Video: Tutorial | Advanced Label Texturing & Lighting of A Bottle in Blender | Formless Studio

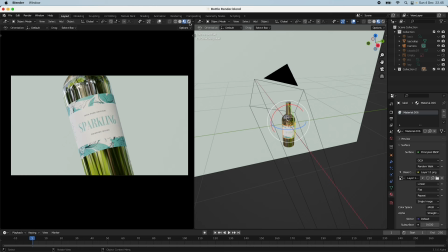12:02 And yeah, I just thought it was fun, like a sparkling drinking water in a wine bottle.
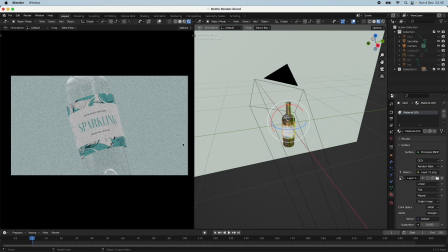12:08 So, but yeah, if I go into the viewport shading now,
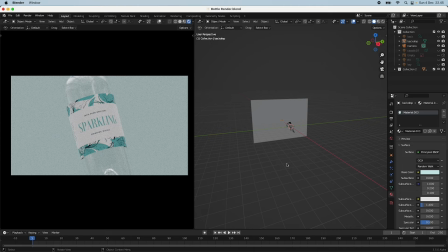12:14 we can see this kind of darkish scene.
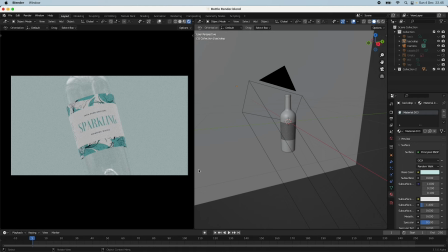12:19 So this is where the bottle really comes to life. Right now, I just have an HDRI and something that I found on HDRI Haven, and you can just Google yourself and find any HDRI that you think is fun.
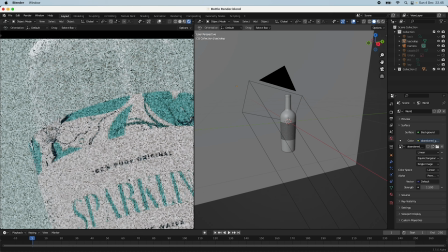12:38 You can see up here in the top of the glass, you can see that there is like sort of a window above. So this is what the HDRI are creating,
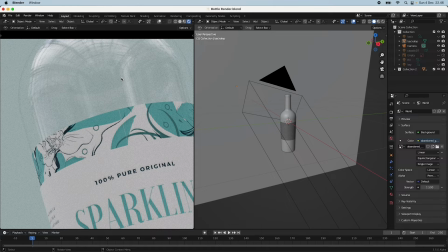12:54 just a lot more realistic lighting and reflections in the glass.
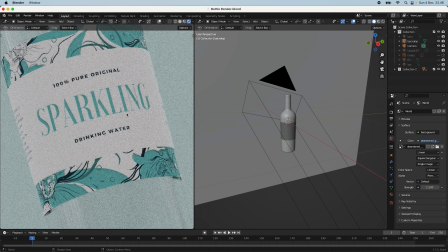13:02 And you can see here in our texture how it is already kind of embodied. I don't think you can see it quite this maybe here on YouTube, but I promise you that there is the depth in the
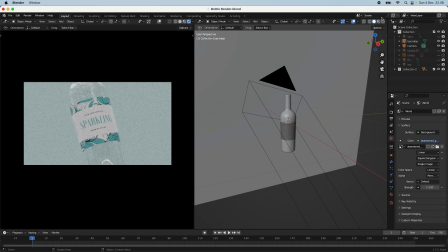13:18 letters and also the drawings down here. Because of the displacement map that we created.
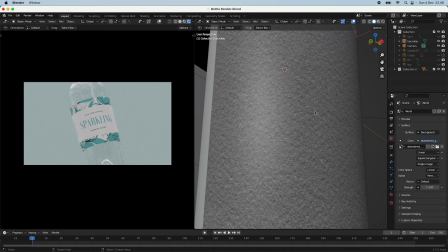13:28 And here you can actually also see what the paper texture looks like. Just fun.
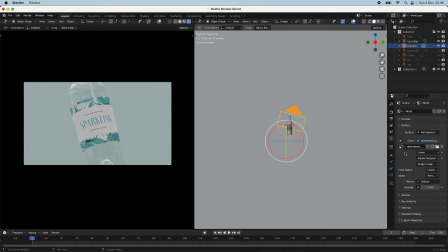13:33 But yeah, so this is the setup. I just have the camera slightly angled up, and the camera setting is a kind of a close-up kind of telephoto lens, macro lens, 120. Just really highlighting the product that we have here.
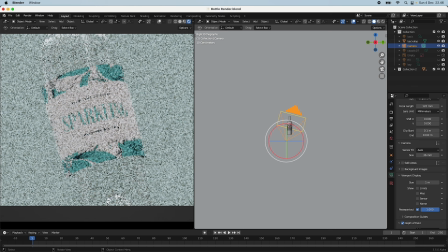13:53 And also have a depth of field just for the corners here.
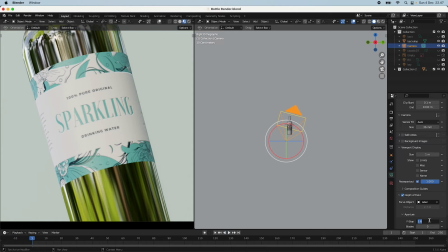14:01 Yeah, it might not show much. I might set it down.
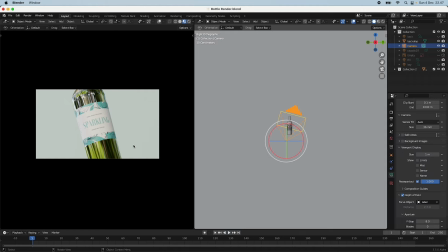14:08 But yeah, this is not... Yeah, you can play around with the depth of field as you want for your product.
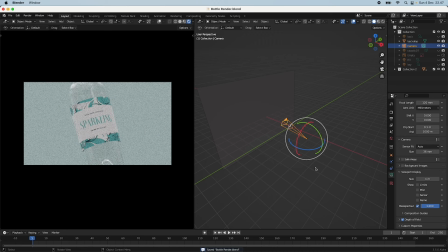14:17 Yeah, but... So yeah, well, our lighting setup, how is that? So we have the huge backdrop here, and I just thought that with this project, it would be nice to have sort of like caustics,
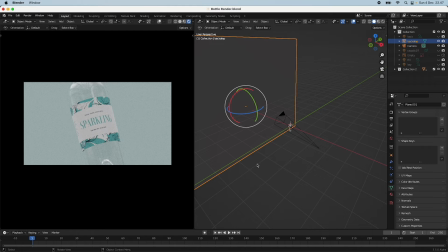14:31 because this is something that water and glass creates, but we don't have anything that it could reflect onto here. I could have it done on the backdrop, but yeah, I just thought, how about another way to do this?
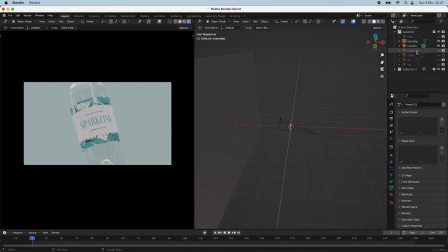14:44 So I actually just had a light. I found one from the Gobo's light textures that I bought in the Blender market. And there's a lot of like really cool lights in that bundle. So you can see what
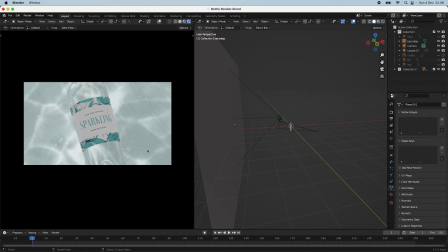14:59 now that I have like enabled this one, I just cast it straight onto the backdrop, and you can see that this it creates these really nice caustics and yeah, also to the bottle, it just looks really, really good.
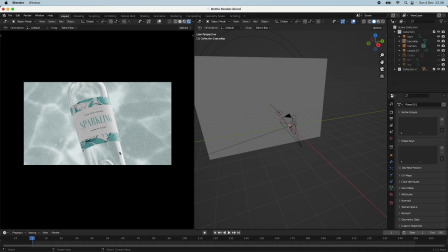15:15 And then I had sort of like a backlight just here out on the right side of the bottle, on the like sort of a rimish backlight, something that I just, it's as I've told again and again in the tutorials,
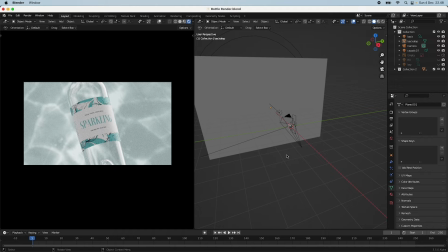15:34 high contrast and backlighting and top lighting is just way more cinematic. And then I had a larger fill light for the left side,
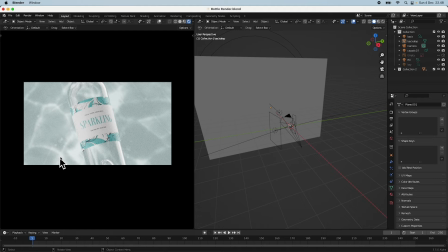15:47 just highlighting the lights that we also have down here onto the like motivated light onto the bottle. And then I added just a key light just to really pump up, just a bit overblown, but this is just more realistic.